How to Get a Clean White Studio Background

We all want this even white light. Hello everybody, my name is Marco Bagnoli, I'm a cinematographer. Today we talk about your music videos, fashion videos, where you want this clean studio look, but it's always there's a darker spot, there's a brighter spot. In this video I'm going to explain you an easy setup how you can just get this nice even lighting without any problems.
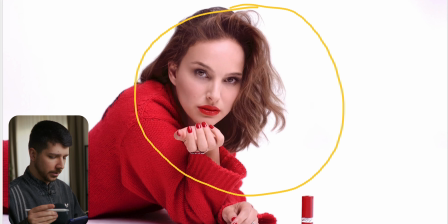0:20 Today we're looking at this lipstick commercial, and the first thing I will tell you is, as you can already see, white doesn't mean white. Actually, these scenes are never really 100 completely white, that they're overexposed.
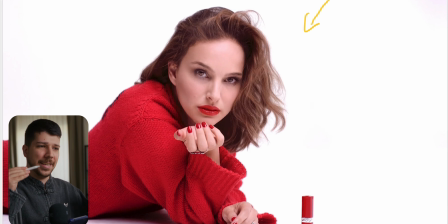0:34 They're near clipping, but most of the time they're just in this area, so have, by end of the day, still controllable the scenery. You don't want to clip your highlights, you just want the most even possible outcome on a higher level so that you still have control.
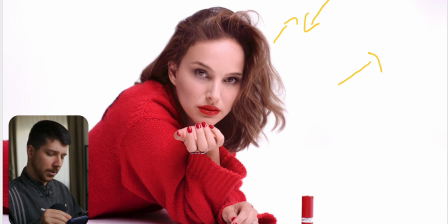0:50 What you don't want is that the background is the same brightness as your skin tones. This is where the problem comes from. So how will you start a shoot like this? First things first, we will completely ignore the actor at the beginning, because it's much easier to change the light on her than it's on the background.
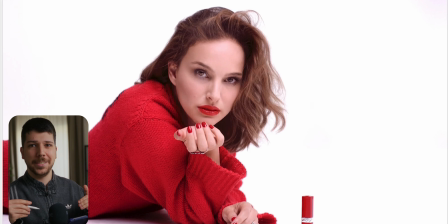1:09 So we start with the background. First things first, we need an ambience. There's a different way to do it. I will do a big top light for a scenery, because most of the time we have an actor that walks in different places on the ground, so we need a soft area.
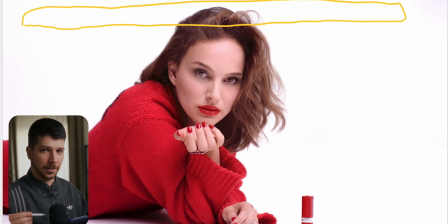1:25 So we do a 12 by 12, 20 by 20, it depends on your scene, with full, I would go always full or maybe half silk on there, and place several lights, your lights of choosing sky panels, apertures. You just need outputs, really good outputs, and with an egg crate,
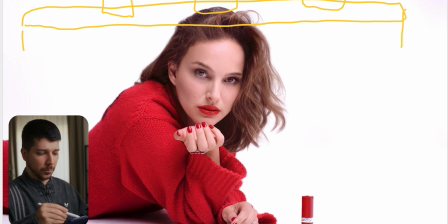1:44 so you put everywhere neck around it with a grid on the softbox, and you just light down. So now we have a ground exposure on the floor, and it will bounce a little bit on the wall,
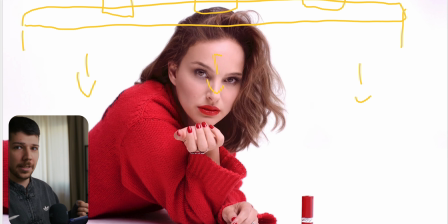1:56 so that now when the actor is moving, there you have always the same exposure.
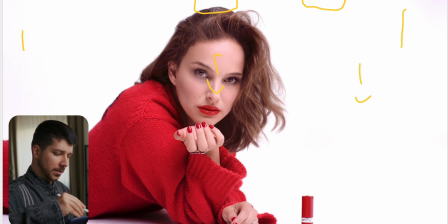2:01 That's a good sign. Next thing is, now the wall in the back needs a little bit of light. There are different ways to do it. You probably, most of the time when you saw it, is in a studio you have this mounting options on the ceiling,
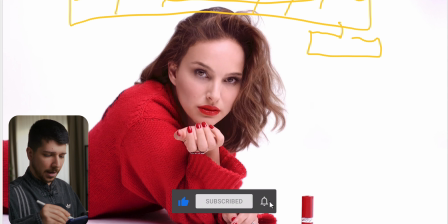2:16 and then you put something like a sky panel on the corner, on this corner, on this corner, or apertures, and just brighten up the wall. That's a way to do it, but I prefer much more if you do like 600 or 300x with a lantern.
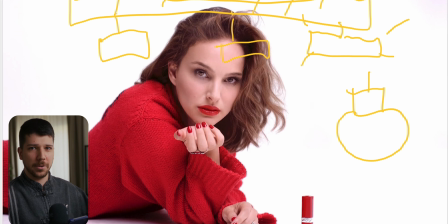2:34 So lantern will give you a much more even light you can control. If you want 360, you can have 360 light, or you can still flag in of one side if it's too much for you. But I think you get a much more cleaner,
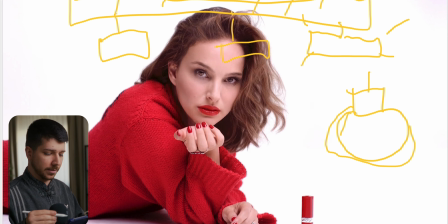2:47 even result with lanterns than just with this panel lights that are still a little bit spotty. Most of the time when people use vortex, they're even more spotty than a sky panel, and then you get problems with evening everything out. Also a lot cheaper than renting something like this.
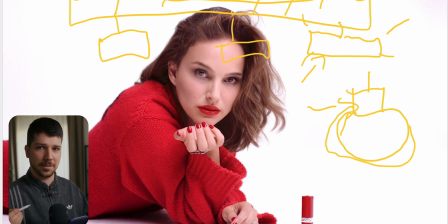3:05 We need a lot of lights, so you want to keep it as cheap as possible, because you want to generate more money at the end of the day. Then the other option is, most of the time you do is actually for green screen, are these skylights, where you can put the Aputure in there,
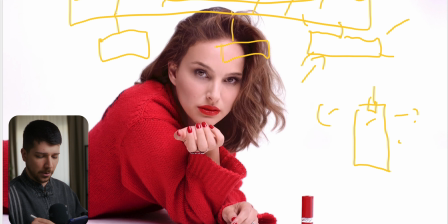3:19 and you still get this 360-like feeling with just lights down and the light bounces in the softbox in this modifier and lights everywhere. But somehow they're a little bit fiddly to use, and I don't know, I prefer not to use them and use most of the time just the lantern.
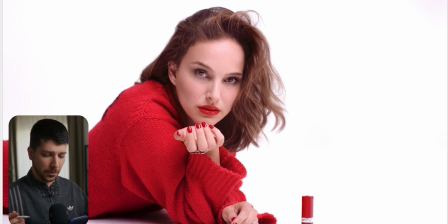3:37 So now you have a nice ground exposure. But how do we check it? A lot of people will use waveform, where you hold your data and then you see how bright something is. Don't do that. Use false color. I still don't understand why such few people use false color.
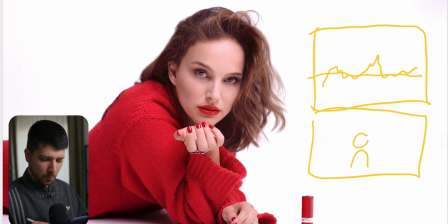3:54 False color will tell you exactly which spot is brighter, this is darker, this darker. It just tells you with colors.